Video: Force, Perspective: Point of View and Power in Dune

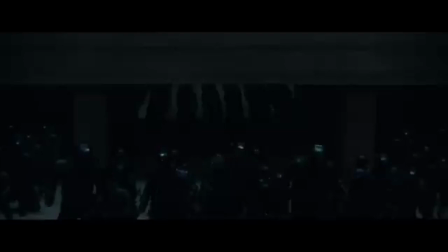Palth has gone through the pain box ritual in part to test if he's the Kwisatz Haderach,
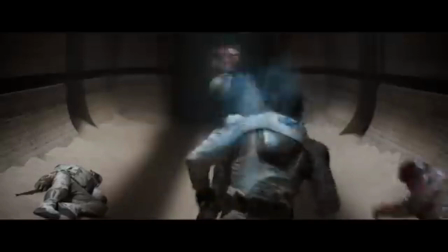a messianic figure who is so good at taking drugs that he can see all existence from both a masculine and feminine perspective.
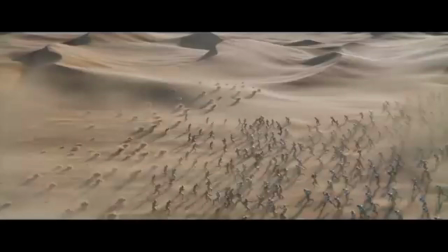Putting aside the questionable gender politics of this concept, it sets the theme for the story very well.
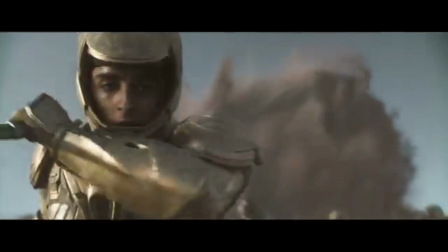It's about point of view, a hero's journey in search of a better way of seeing, a vantage point to see it all, from every angle, all at once.
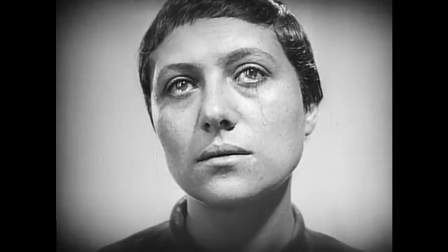But that's not how perspective works. In both written and visual arts, perspective is the idea of choosing one place at a time from which to view things,
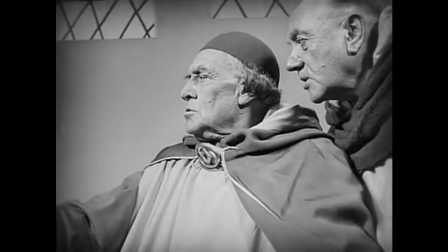which necessarily privileges one position over others, creating a dynamic of the viewer and the viewed,
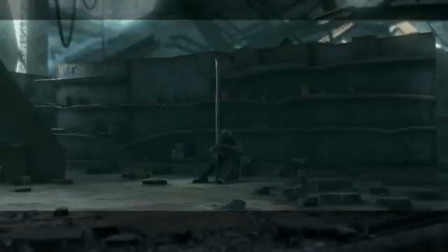and leaving much out of the picture. Perspective is a powerful tool for creating the illusion of depth and narrative,
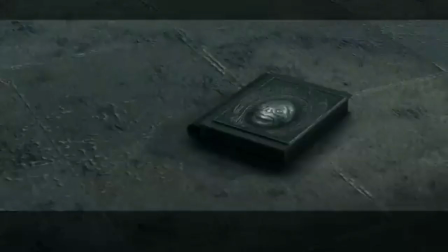but by applying the metaphor of vision to how we talk about art and power, we apply vision's limitations as well.
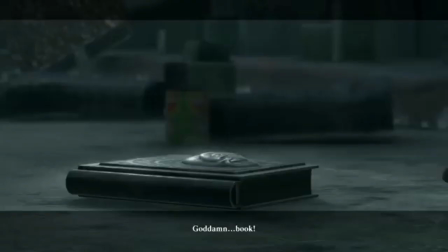And so I want to explore how perspective works in media, which perspectives we favor, and what it leaves out,
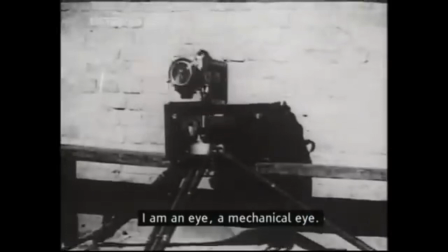in search of new ways of seeing, from different angles, from all angles, and perhaps beyond angles altogether.
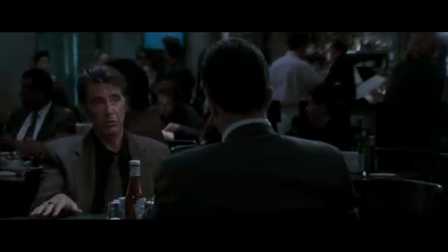One of the first rules you learn in film school, I'm assuming, is the 180 degree rule.
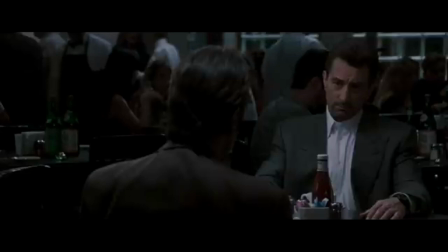There are tons of really good videos about this that I'll link in the description,
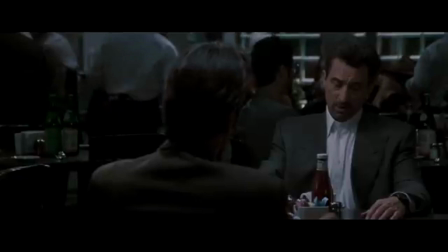but basically it's the idea that film makes the most spatial sense to a viewer if the camera stays on one side of an imaginary line for the duration of a scene.
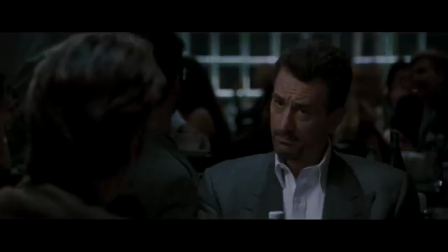If an establishing shot puts a character on the right and another on the left,
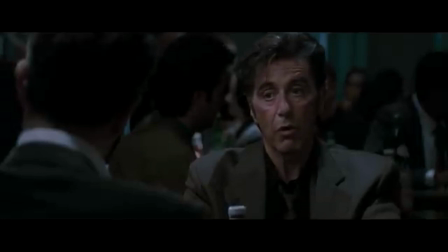Staying on the same line will keep those characters on the right and left, respectively, while crossing it gives the sense that they've changed places.
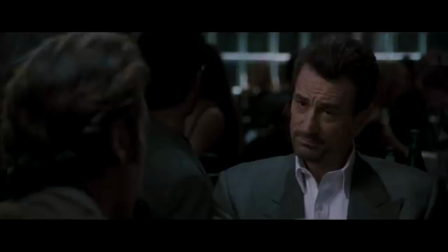The rule helps orient eyelines to give the viewers a sense of what the characters are looking at, even when the object isn't on screen.
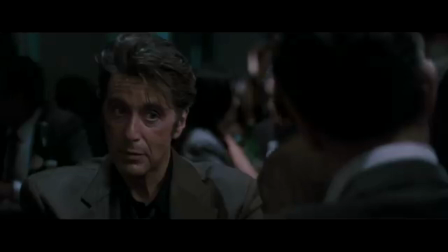More broadly, it gives the fictional world a kind of geography, if not geometry.
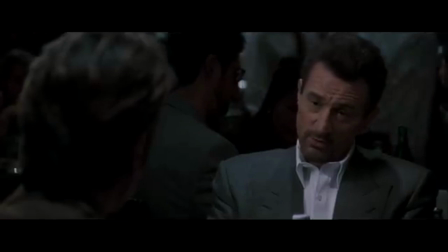You have a general sense of what the environment looks like and where the characters exist in that environment.
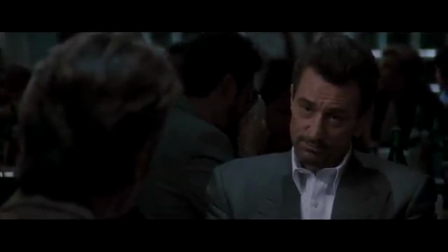Even when parts of that space aren't shown, our brains trick us into filling in the gaps. A clear and consistent perspective gives the story a stable space.
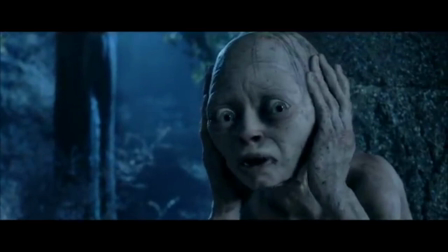In other words, it helps a film seem natural, like it's not film. Of course, like any storytelling rule, it can be broken to varying effects.
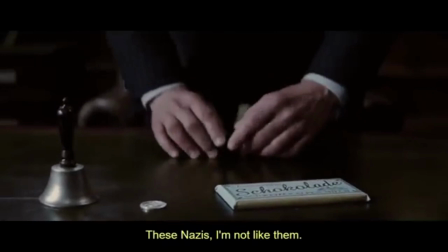It's often used to show disconnect or unease or some sort of shift in the narrative.
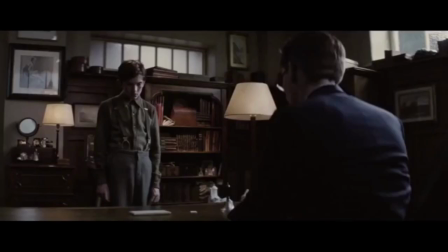My favorite scene in X-Men First Class, because it's the only good one, has Kevin Bacon trying to draw out a young Magneto's latent powers and get him to move a coin.
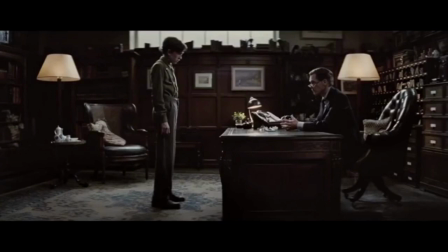It's a tense scene, and to start it follows the 180 degree rule. Magneto on the left, Bacon on the right, and an axis connecting the two of them.
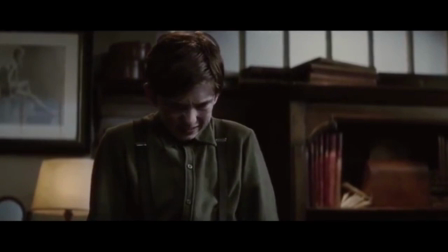When it cuts to close-ups of each character, they're still clearly in the same space, and their connecting eye lines reinforce both the actor's position and the fictional space in general.
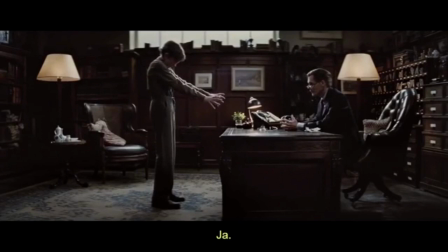This continues for as long as Kevin Bacon is trying to win Magneto over with kindness.
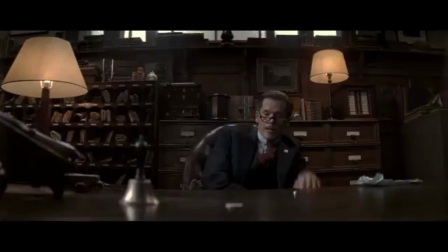Eventually, though, Bacon decides a more aggressive tactic is necessary, and he rings the bell to bring in some Nazi guards.
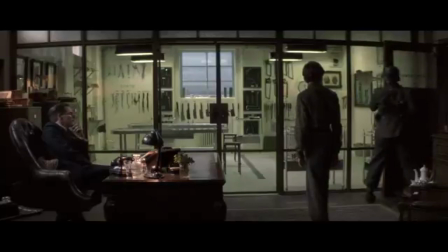And as he does this, the film breaks the 180-degree rule, jumps to the opposite side of the line, and reveals the torture chamber that's been there the whole time.
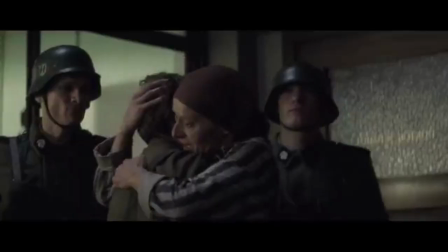This choice in cinematography is jarring, but that's the point. The camera reorients itself just as the narrative reorients itself.
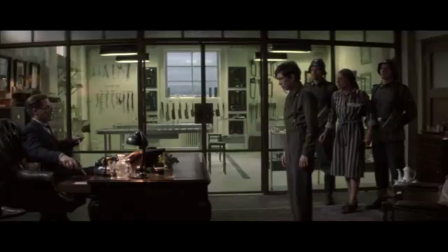This is so effective because it uses the sense of stability the previous scene had developed.
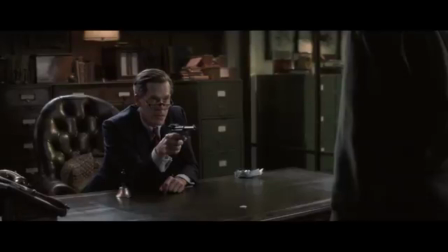It's a kind of architectural jump scare, unsettling the audience by showing us that this place is not what you thought it was.
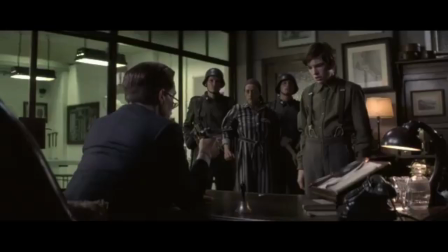It's not the terror of a door suddenly appearing in your home, it's the horror of realizing you've just noticed a door that's been there for years.
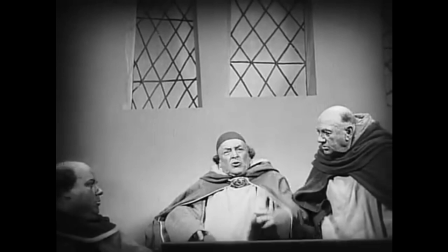A lot of the time, when film intentionally breaks this rule, it's doing something to this effect, conveying a change in the story by startling the viewer with a change in perspective.
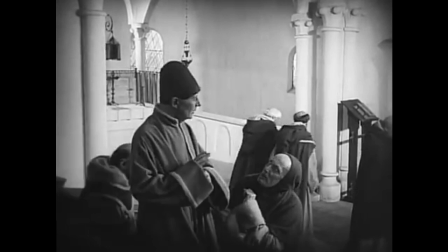And that a change in perspective is so startling speaks to both its power and limitations.
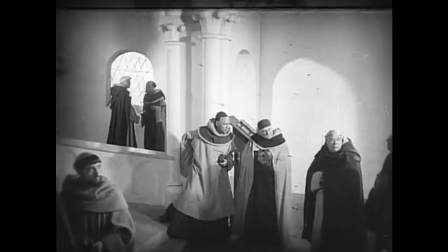A clear point of view is foundational, orienting, a tiny cosmology to make the illusion of story feel briefly real.
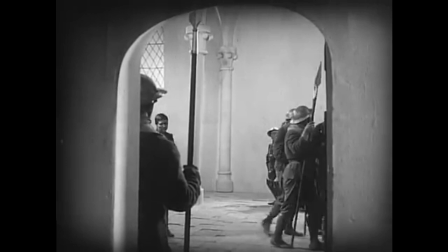But with every place the camera looks, there's a place it does not. Whatever it focuses on, something can sneak up from behind.
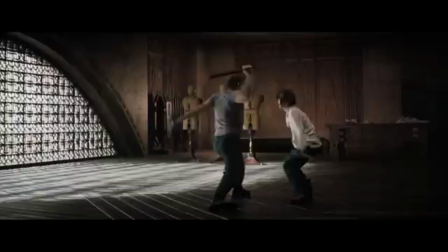Honestly, though, this isn't really the effect Dune is going for by shifting perspective so often.
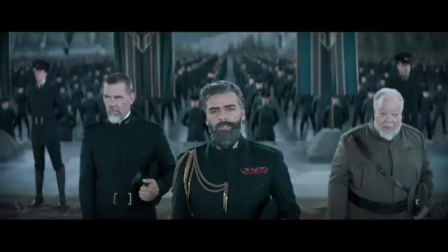For that, though, we can still look to film for a way of understanding it.
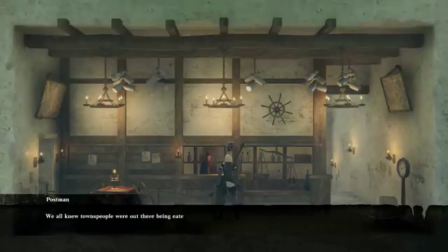In Studio Binder's video on the 180-degree rule, they say that a line through the characters works great for two people having a conversation,
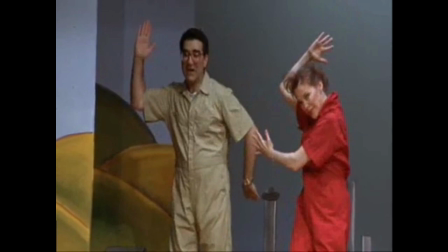but obviously that won't work for every scene. When the action gets more complicated, it's time to treat it like a stage play.
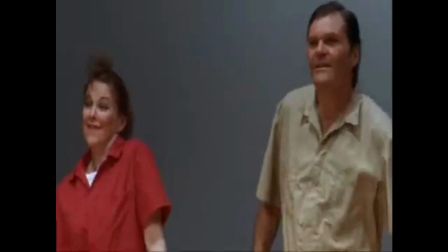Establishing the axis is a line between the audience and the actors.
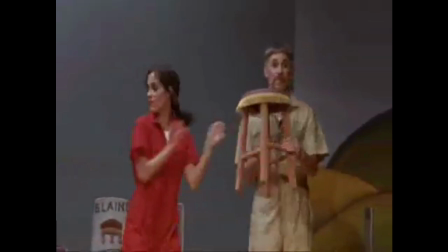This accomplishes the same thing the rule usually does, keeping the relative position of the character separate while building fidelity to a fictional space.
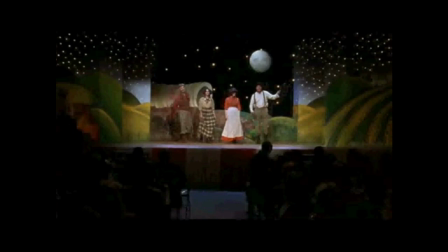In this context, though, breaking the rule takes on an extra dimension.
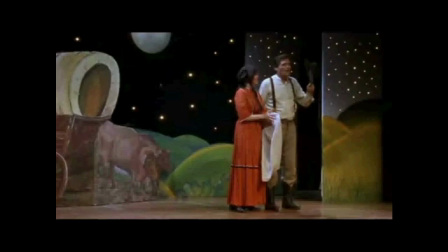If the inviolable line is separating the viewer from the action, the real from the fantasy, then to cross it is literally breaking the fourth wall.
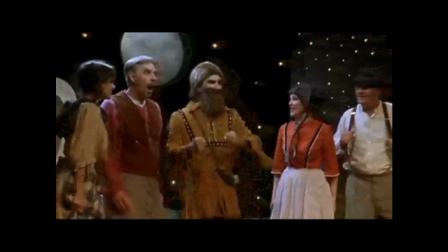A quick bit of background, just in case you're not familiar with the term's origin. Breaking the fourth wall refers to when a work of fiction in some way acknowledges that it's fictional,
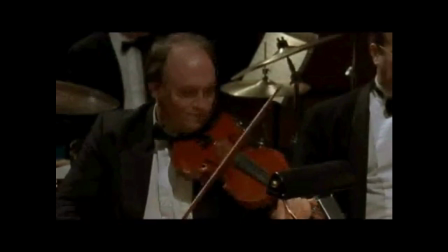be that making jokes about the genre conventions it's following or addressing the audience directly.
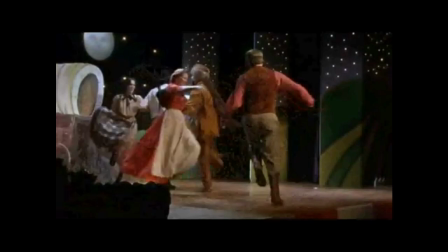The term gets its name from live theater, where the story is constrained by four walls,
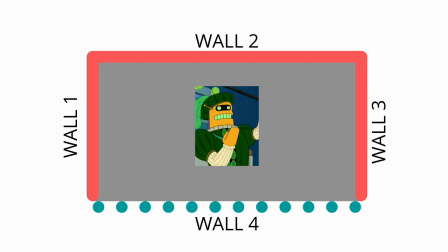the back and two sides that separate the stage from the backstage, and an invisible fourth between the seats in the scene.
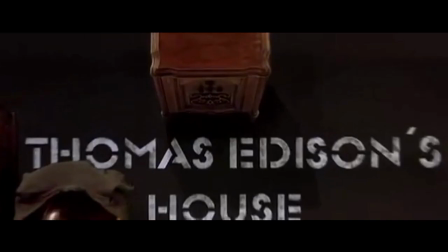If a story's character is moving from the box of drama to an observer's perspective, who knows that the play is a play, then they're breaking the fourth wall.
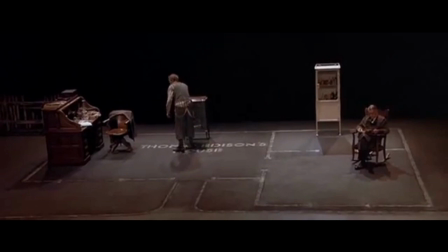So when a film crosses that axis, it's subtly drawing attention to the fact that it's a film.
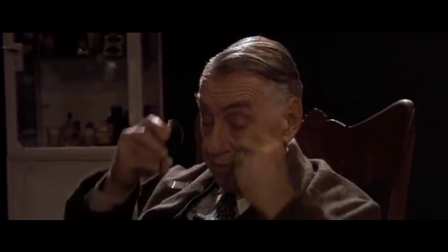Staying on one side of the line lets the audience develop a sense of place for the scene,
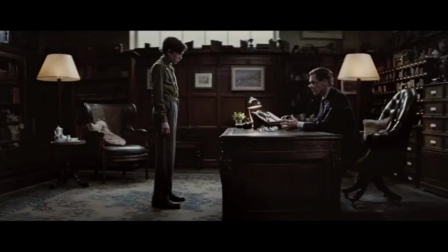but the disorienting change in perspective disrupts that sense, reminding the viewer that the place they're imagining is,
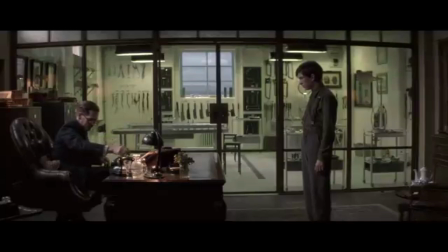in fact, imaginary. Even more than that, when characters are suddenly on opposite sides of the screen, your brain makes sense of it by considering where the camera is.
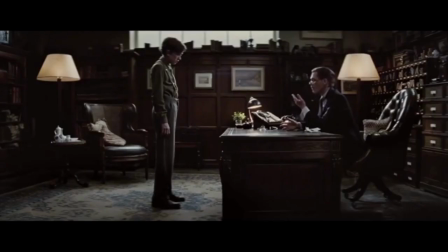And by considering where the camera is, you're considering that there's a camera at all. The audience gets an oblique view of the story's artifice, a look into the techniques the film is using to create its fantasy.
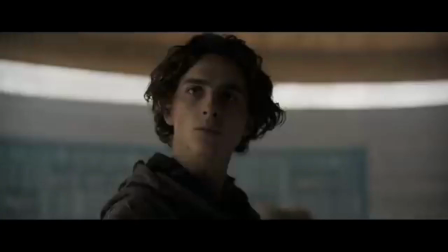While not exactly the same, Dune's shifts in perspective are also breaking the fourth wall.
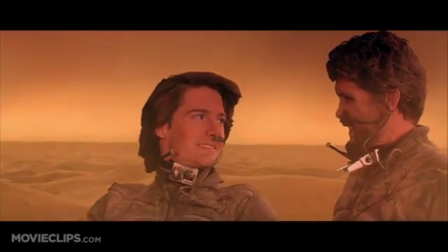Now, I'm not saying that this is super blatant and the new movie's gonna come out and Stilgar will say that Shai Halud is a Fremen word for two-thirds of a movie's budget,
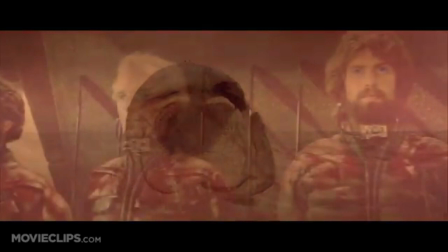but the story is deliberately asking you to recognize the stories that it's weaving, and the perspectives from which it's weaving them.
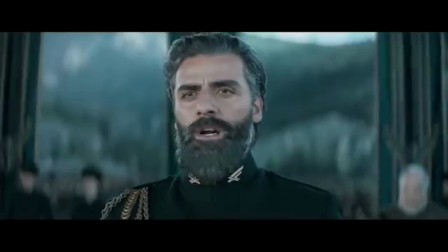We see Paul from his parents' perspectives, and he's Paul Atreides, heir to Duke Leto, beloved son and political project.
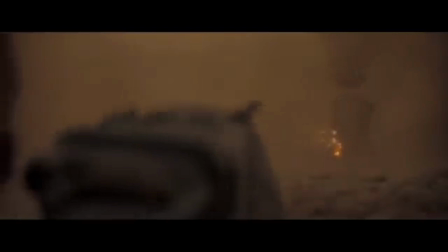We see him from his partner Cheney's perspective, and he's Usul, the private name given to him by the Fremen tribe that took him in.
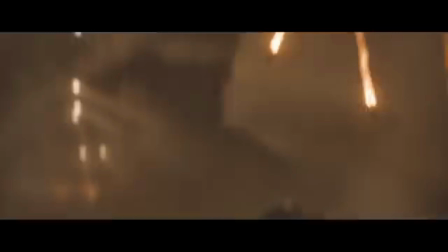We see him from the perspective of the United Fremen, and he's Paul Muad'Dib, prophesized religious savior and rebel leader.
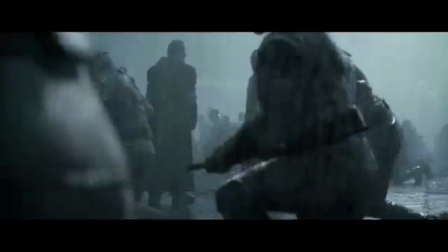And we see him from his enemies' perspectives, from his followers, from histories, and he's simply Muad'Dib, the warring messiah.
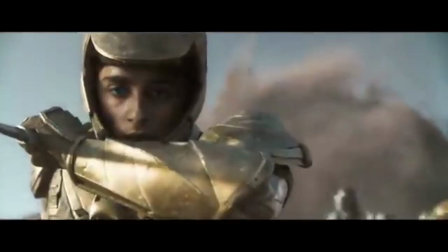By seeing him from each of these points of view, we get a better sense of Paul as a character, but we also clearly see the limits of each of those perspectives.
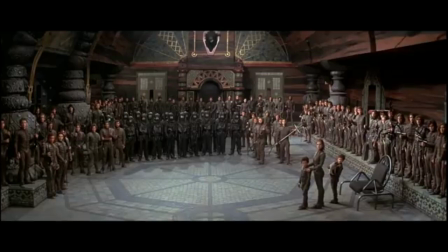No one view shows his entirety, especially because many of Paul's identities are at least somewhat artificial,
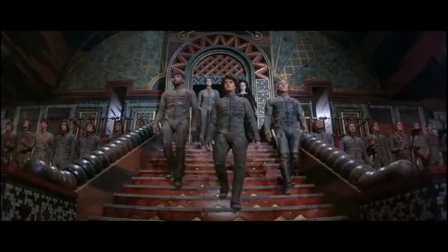deliberately constructed public personas designed for strategic advantage. There's the regular posturing of politics, cultivating a certain image among his adherents,
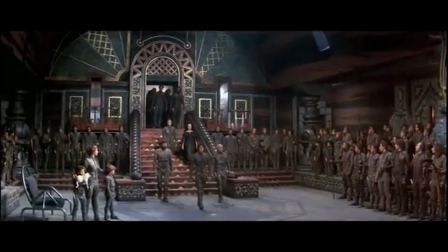but then there's stuff like the prophecies he's fulfilling having been planted by operatives across the galaxy so populations would be easier to control.
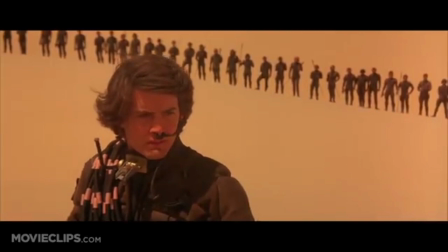In fact, a lot of Paul's internal conflict is how he can control his myth in the making.
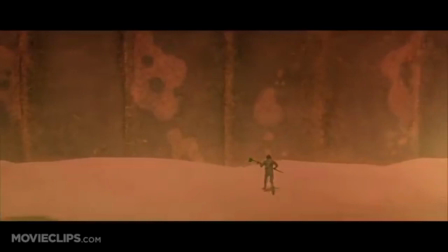As Muad'Dib, he's at once a religious figure and a military leader,
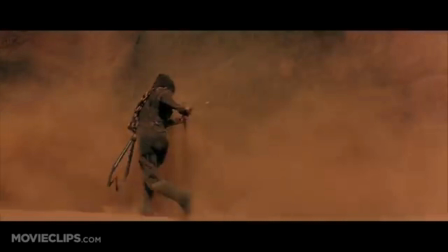and his drug-granted prescience tells him that's a fantastic combination if you want to start a centuries-long holy war.
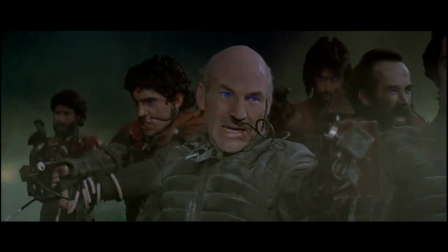The war, called Jihad in the book and very deliberately not called that in the 2021 movie,
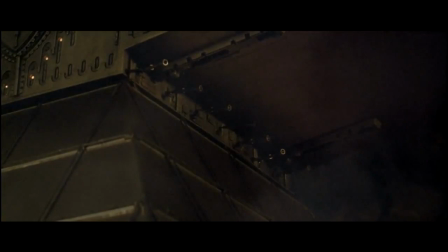follows from Paul's revenge on his enemies, but becomes something separate and more horrific, a galaxy-spanning conquest in the name of Muad'Dib.
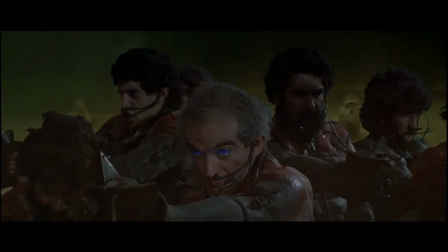To prevent the war, Paul is actively trying to shape the story he will inspire, to fight against the viewpoint that he's an avenging savior come to set the universe ablaze.
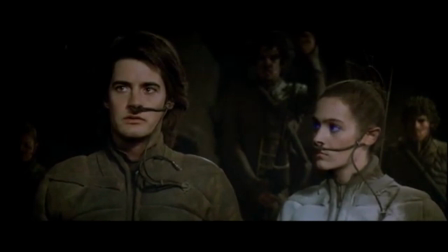Early on, Paul has a premonition of taking the name Muad'Dib among the Fremen, though at the time he doesn't know what that means or who these people are.
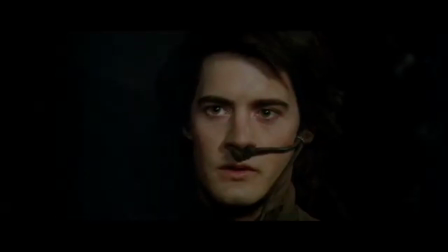Later, the premonition comes true, but he changes it slightly, instead taking the name Paul Muad'Dib, trying to maintain a kernel of himself in the haze of myth.
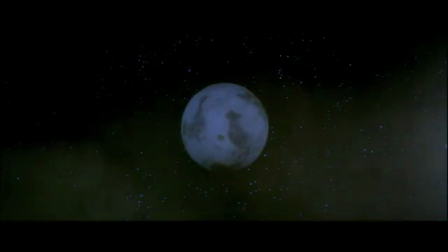But controlling that narrative is harder than it looks. No matter what Paul does, the crusade comes closer and closer to reality.